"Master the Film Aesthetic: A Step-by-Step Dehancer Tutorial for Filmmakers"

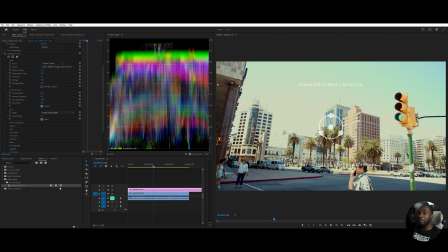250s
Even though this was taken in daytime, I like to go with the 500T because it gives an interesting color,
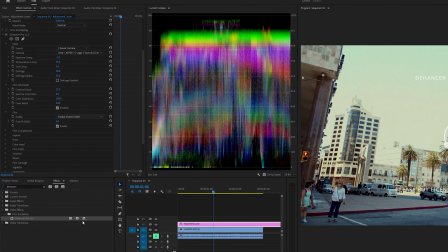258s
which I think set the mood for the video. And this is it.
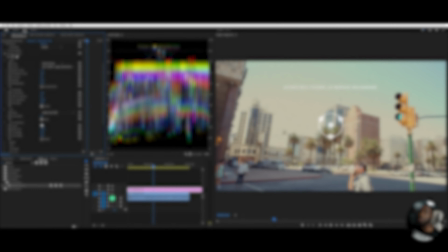263s
So for film compression, this setting is used when you want to flatten the highlights.
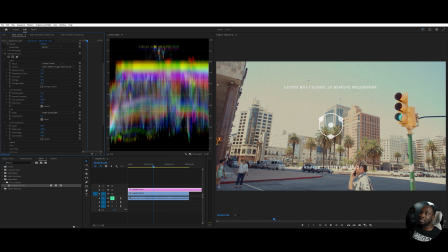267s
As you can see, it's a little light here.
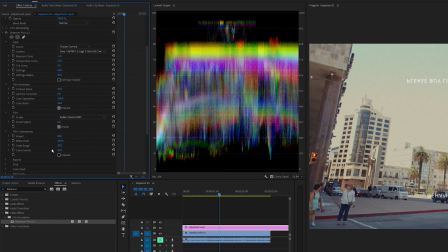270s
I want to flatten that a little bit, so I won't touch these settings, but I will enable it, and you can see the difference once I do.
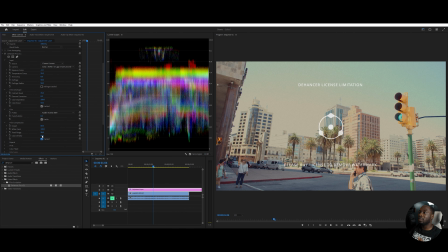278s
Like so. The expand feature just expands the white or dark areas, and I want to just expand the white a little bit.
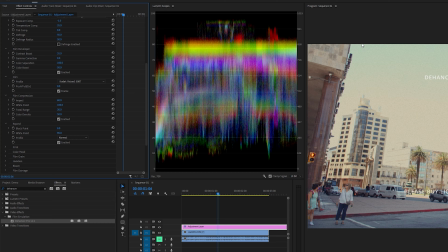287s
So what I will do is change this from 100 to 90. And you can see the sky up here light up just a little bit.
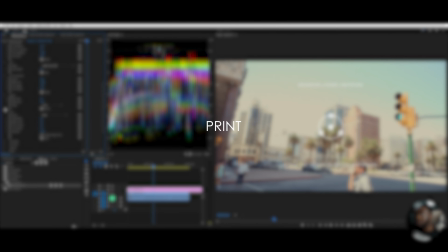295s
The print defines the final product and what it will look like at the end.
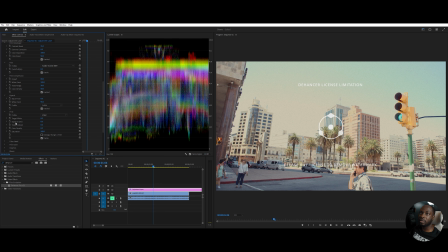300s
On here, I really like the touch of the tonal contrast.
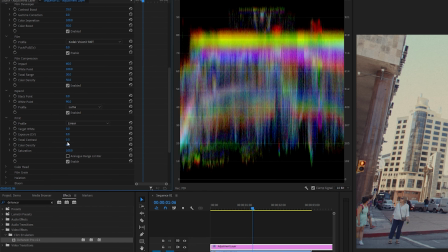305s
What this would do is give a more three-dimensional look to the footage.
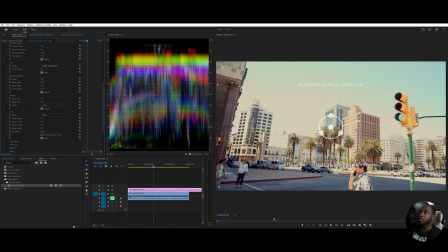310s
If I were to bring this up a little bit, see how dark it gets. So this is at zero. And it just makes it pop a little more. And at 20, I like that. I'm going to keep it that way and it looks great already. Now, color head is for color correction.
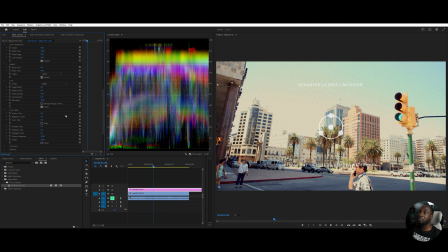328s
I am not going to do that for this video, but maybe in another video, you can see how I go about actually correcting my colors.
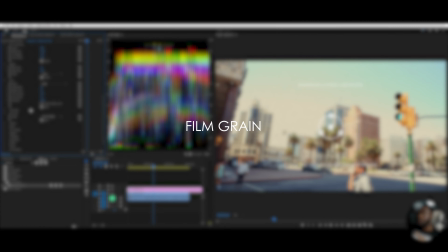335s
Now for a great feature with Dehancer, the film grain. The lower you go, the bigger the grain.
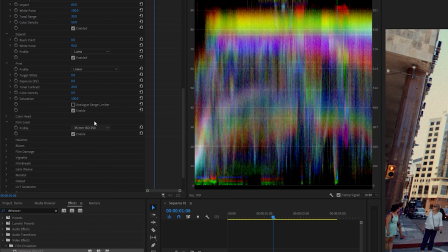342s
So right now it's at 35 millimeters. If I were to push it to 16 or 8 so that you can see the extremes,
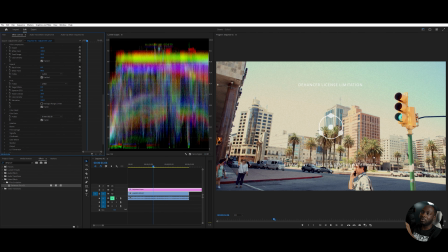348s
you'll see that the grain does become a bit more and faces just end up getting a bit more blurry. For this, I think I will just keep it at the 35, so what it was before, with the ISO of 250. The next two settings are ones that people love Dehancer for, and it's the halation and bloom.
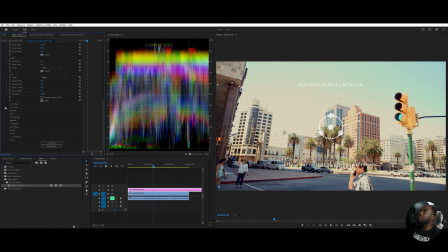368s
Halation gives that dreamy vintage vibe for lights, and it's perfect for night scenes.
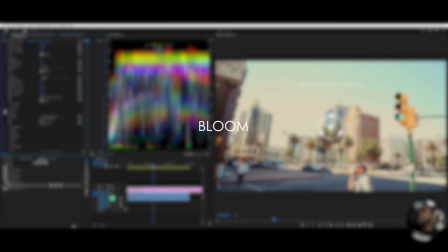374s
As you can see, this is not a night scene. The bloom effect gives also this glow effect for a softer scene,
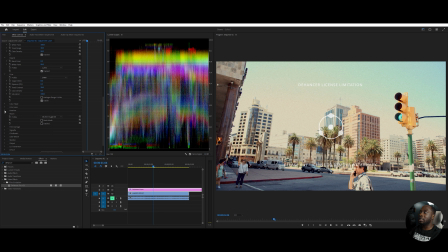382s
but for me, if I were to put this on, it would cancel out the 3D effect of the print setting, so I'll leave that disabled too.
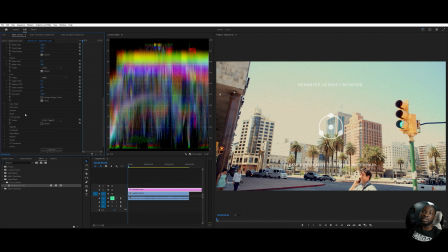391s
Film damage creates scratches on the video, so the lower the millimeter, the more scratches there are. So if I were to enable this, you would notice as I go through, there are these scratches that show up here.
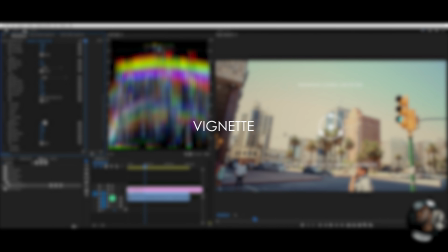406s
You can see a little one right here. The next one is veneer. If you wanted to darken the outskirts of the video, you can do that.
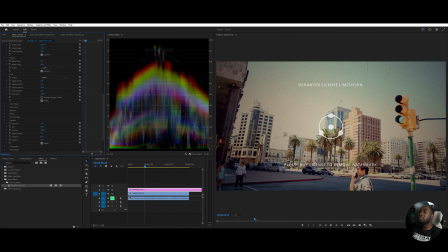414s
I don't really touch this one as much.
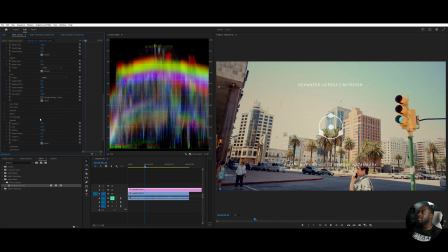416s
Like I said, I don't want it too crazed up, but I think I leave this at negative 0.4 and we are good. Film breath is an interesting one. Imagine watching a video and for every frame, a setting on the video changes.
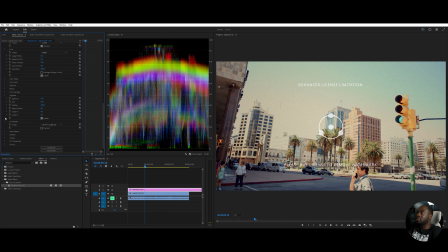434s
It goes from a darker tone to a lighter tone to murky or clear, or the brightness somehow changes. It almost gives the illusion that the film is breathing. I personally don't like using it. It just kind of makes like a flicker and it doesn't really give much of what I want.
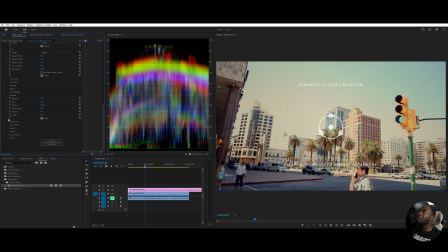453s
So I will leave this one disabled also. Gate weave is also an interesting one. It kind of reminds me of putting a warp stabilizer on a clip on Premiere Pro. It does the opposite of stabilizing the video and makes it wiggle.
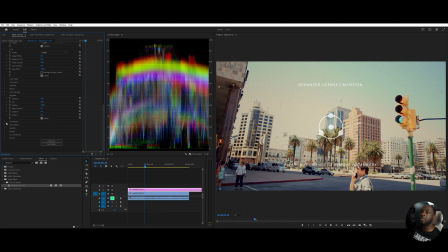469s
I don't really use it either, but if you feel the need to use it in yours, feel free to. The monitor settings used to view hard exposure levels of color, and
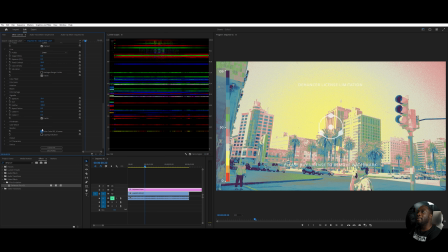479s
I'm not a colorist, so I may need a bit more education before I personally use it.
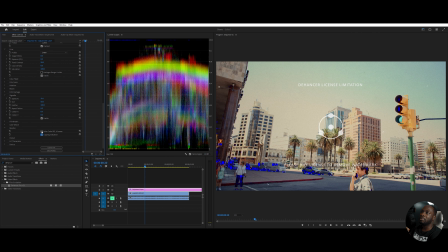485s
And then also check if there's any clipping that shows on this video. So using this right now, it looks like the tonal contrast is a bit too much.
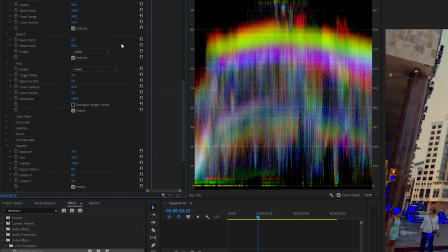494s
So what I'm actually going to do is go and break it down a little bit.